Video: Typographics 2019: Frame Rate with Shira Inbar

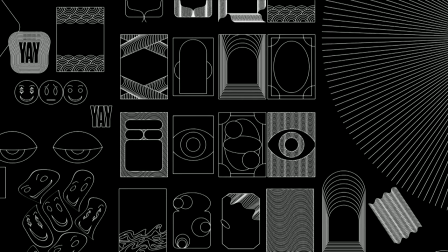[22:18]
So I went back to the huge board that I sort of made all these frames and I decided to in a way reimagine them in motion and came
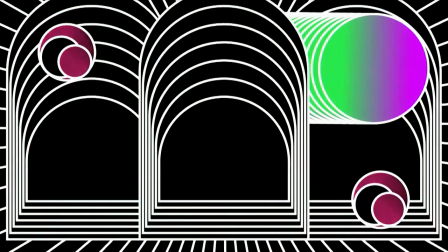[22:27]
up with just all these animations that were projected in space in the party and it was really really fun I'm gonna go so so fast
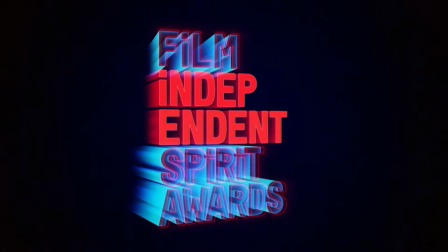[22:35]
I apologize okay at Pentagram I work with a wonderful team with
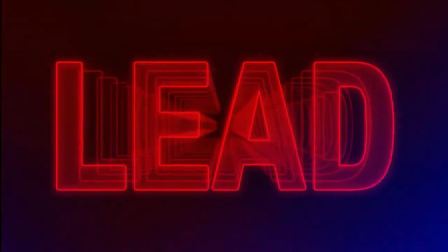[22:40]
Emily Oberman who I think is a really exceptional amazing designer we worked on the identity
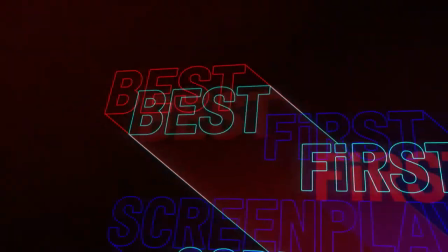[22:45]
and graphics for the film independent spirit Awards it happened in February Emily's team works on this identity every year it's an event and we really get
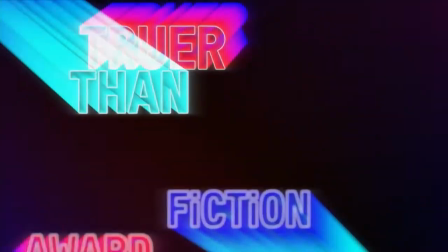[22:55]
to do all the fun details a custom logo for the show all the sort of idea the category
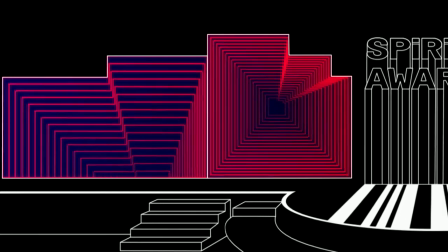[23:02]
animations we also do the stage graphics you can maybe recognize these stage graphics we also did a bunch of lower thirds and you know but just sort of looking at you know this project sorry I think it's not working all right
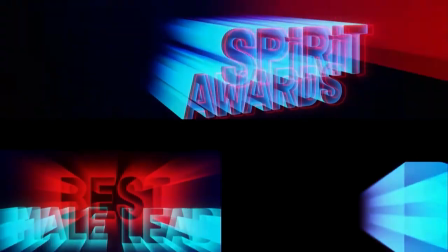[23:27]
we wanted to sort of make the type feel gigantic and at the
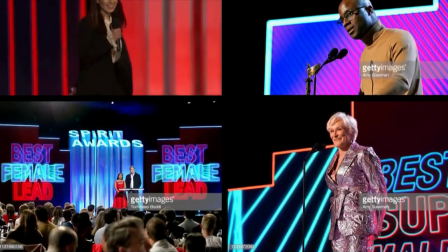[23:33]
same time weightless and we wanted to sort of in a way communicate
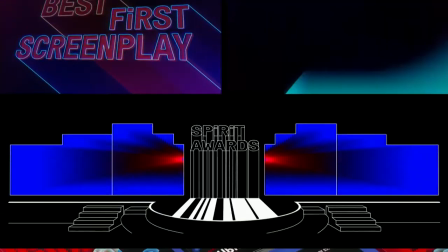[23:39]
with other traditions of you know type in superhero films and Superman but we wanted to bring it back in a way
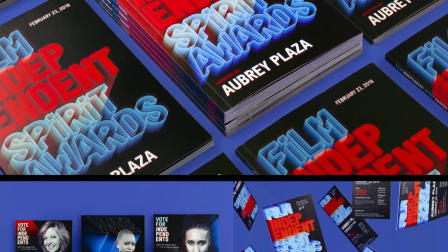[23:45]
that felt more new and more current and it was just really fun to work with and
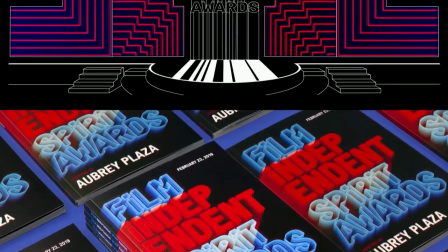[23:49]
reimagine in a way this awards show in in a totally different way
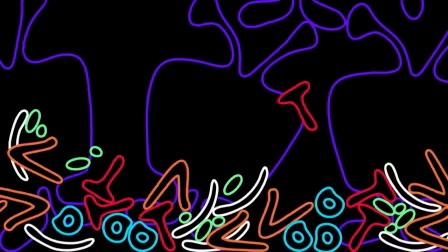[23:54]
okay in my little spare time I also work with medium
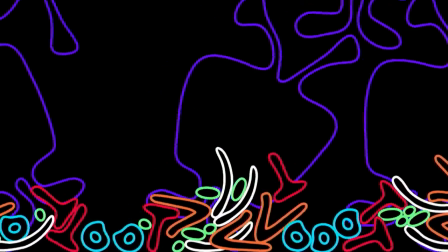[24:00]
and do occasionally do occasional fun illustrations this is for an article
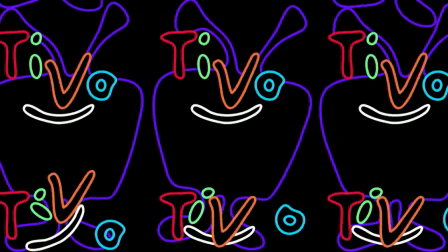[24:07]
about the rise and fall of TiVo and basically how it transformed the way people consume entertainment at home something that I kind of think
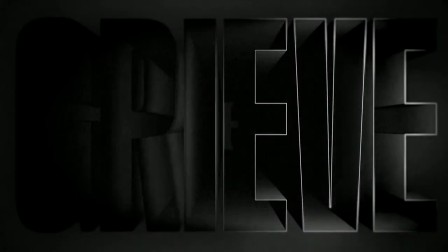[24:16]
about in my work in general I was also part of the project of words that matter in which each designer gets a word to animate I got the word
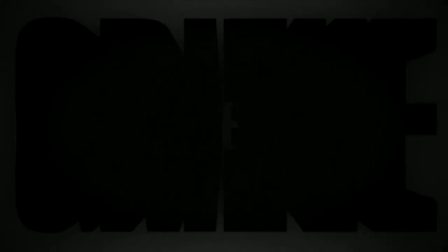[24:24]
to grieve a very fun word you can see this
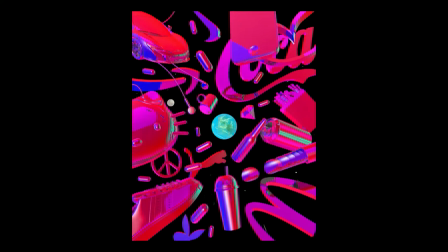[24:29]
is for an article should we and could we advertise in space an article
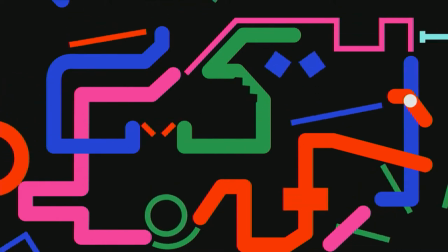[24:33]
about resilience and design of design as kind of like an important thing of
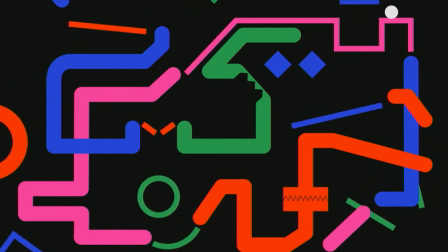[24:38]
the 21st century and how to survive in a world of change and And basically how we have to stop designing for the best case scenario, don't really ask me, I don't really know how to solve problems.
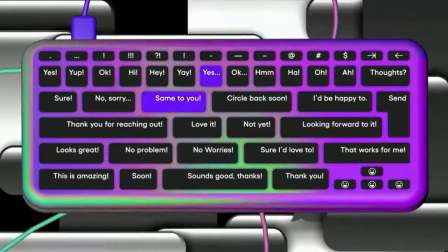[24:50]
How Autocomplete is sucking the life out of our communication.
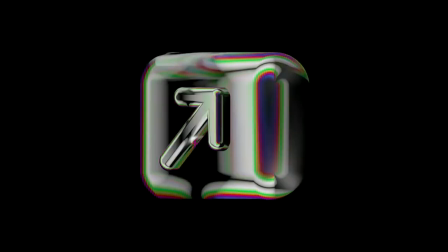[24:56]
And these are a bunch of treatments for an article about the beauty of the weird promoted tweets that happen by accident.
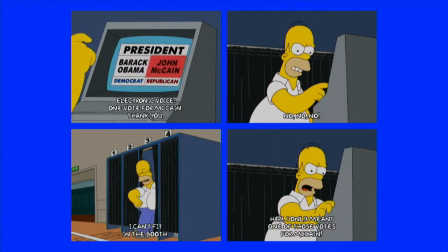[25:05]
Okay, the very last project I'm going to show is about voting.